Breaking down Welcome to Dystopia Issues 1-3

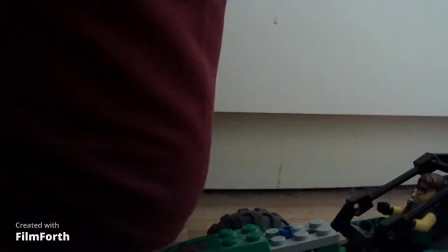vehicle chase scene i took some inspiration from need for speed for this bit uh
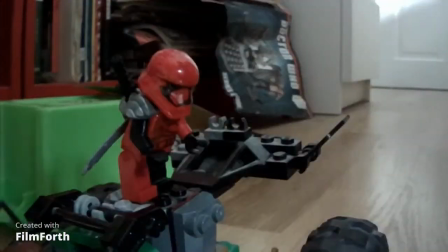hot pursuit was my favorite game because of the soundtrack i
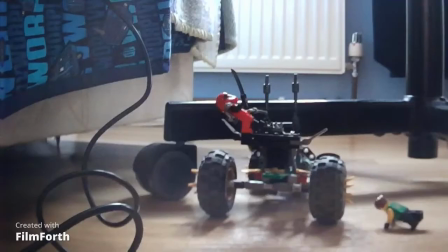don't mind most wanted most wanted was a bit of an improvement bearing in mind there
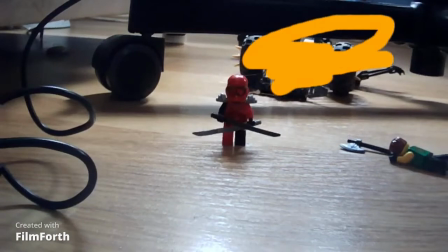we go the car explosion bearing in mind hot pursuit was on the
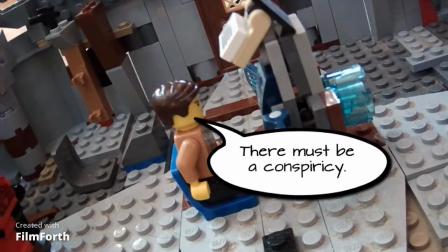wii now
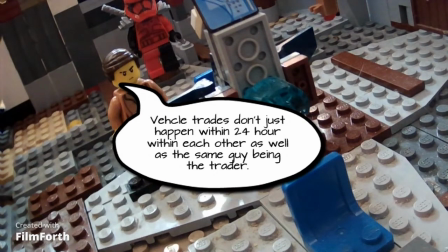we're leading into the third episode where we talk about the mercenaries i
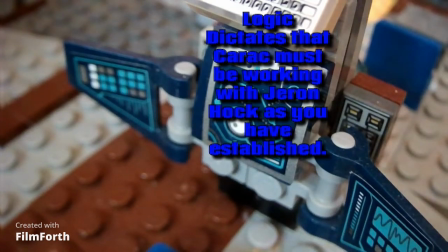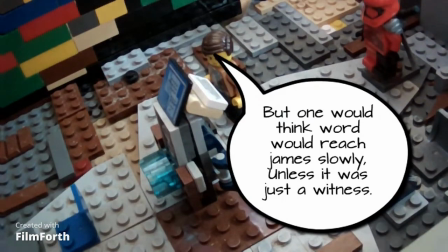kind of think some of the things went too quickly in this in the first few issues which
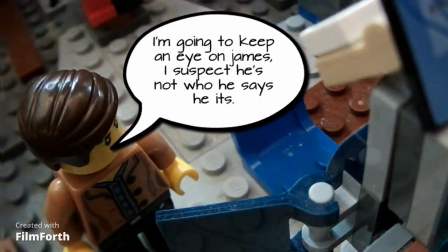is hard for everyone to keep up with
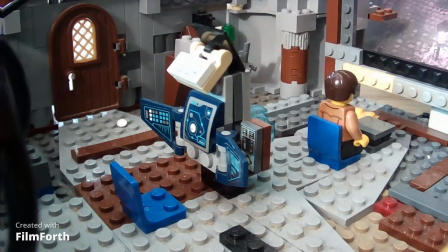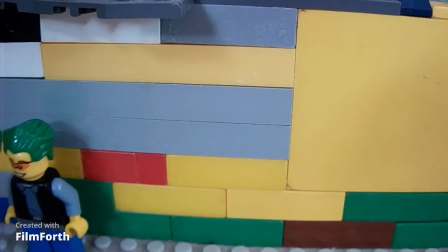and that shot by the way is from usex mankind divided and i made it to look like a window
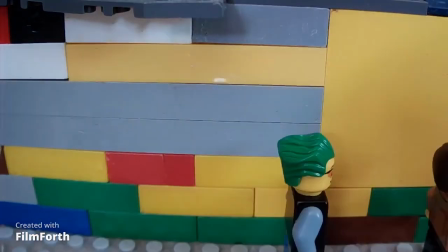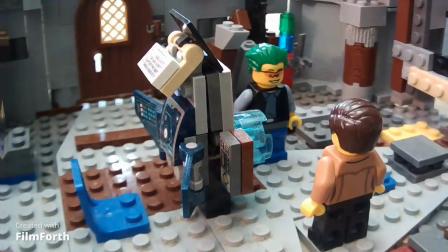for probe's outfit i decided to make it both modern and smart at the same time
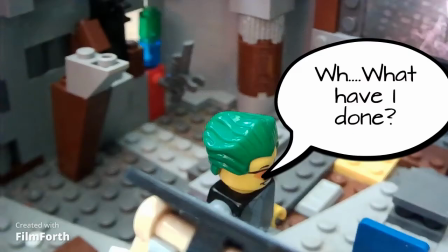that's kind of my style as well oh my god i didn't know how to spell back then i
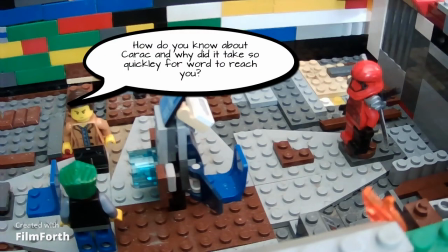think probe is a really hard hitting and intense character at
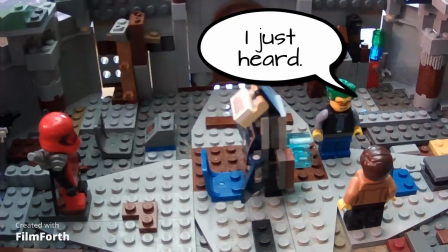times which is kind of what we need in characters you know for
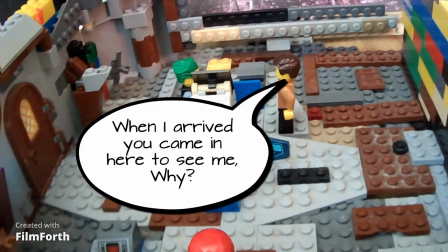them to not put up with any trouble you know to be
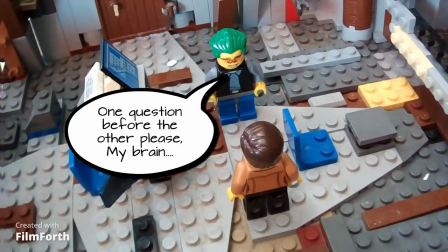quite forceful kind of like crosshairs character in the bad batch
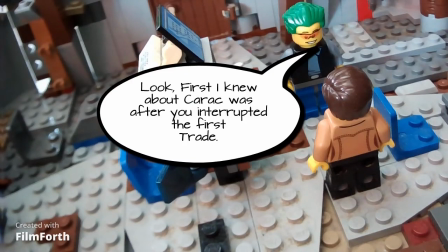look at that intensity i
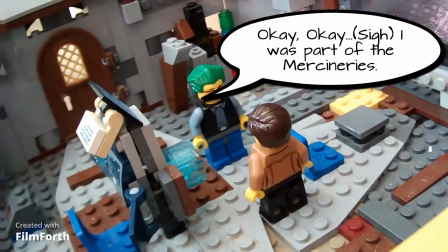made a stop motion comic because of the star wars youtuber nicholas
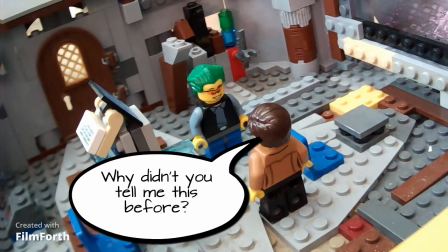de moldy i think he does he's done star wars
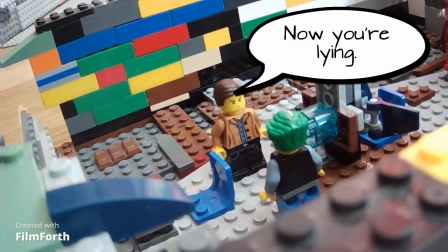uh animations really good youtuber really good writer
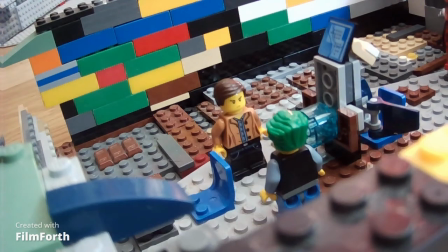in fact some of the best star wars content i've seen on the internet
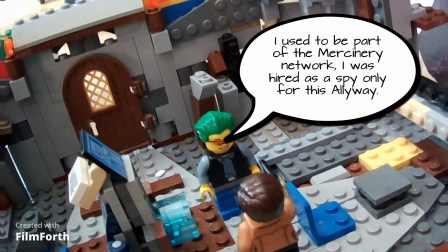and that's what inspired me to get back into this because he always put speech bubbles which was a good way for the
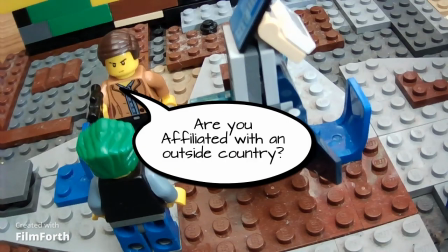characters to communicate instead of someone speaking over it so
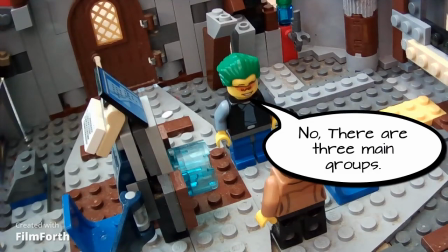you do check him out there
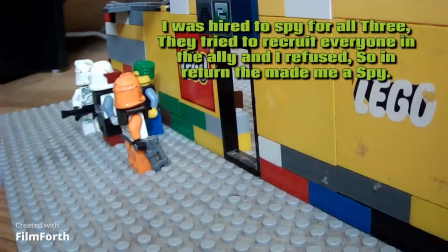we go now we explain the mercenary group so i wanted to make it a mercenary system like mass effect
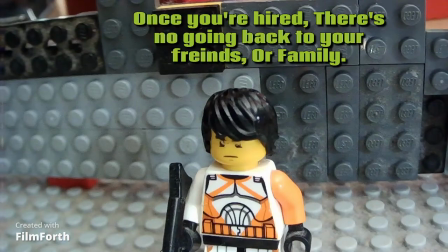i'm going to see more of those commanders in the next issue and
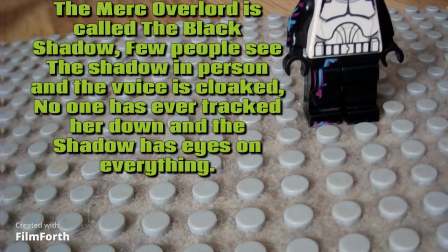i wanted to make the mercenaries intense like there was no going back
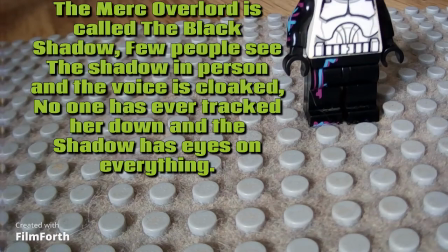like a true soldier now
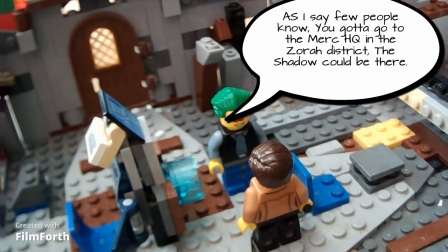we're talking about the black shadow zora district tally zora reference you can see how mass effect has
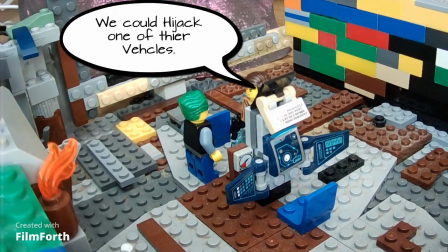provided inspiration for this series and do you sex i
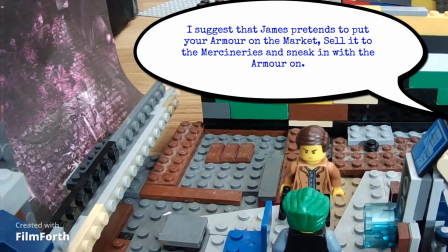was experimenting with shelby uh speech bubbles at the time and all the fonts that i wanted to
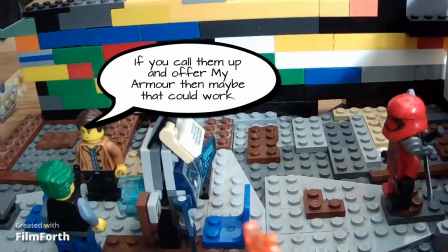use oh my god you can see the deus ex mankind divided shot peeking out
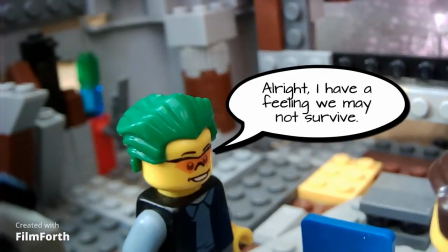ah this is when james does a scam call as
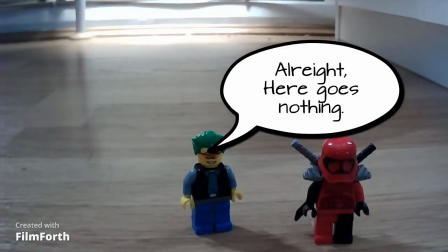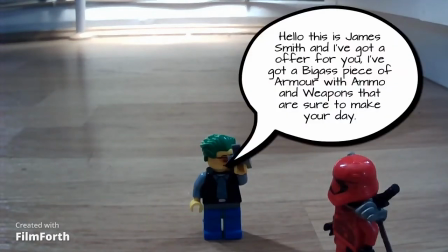if by magic they teleport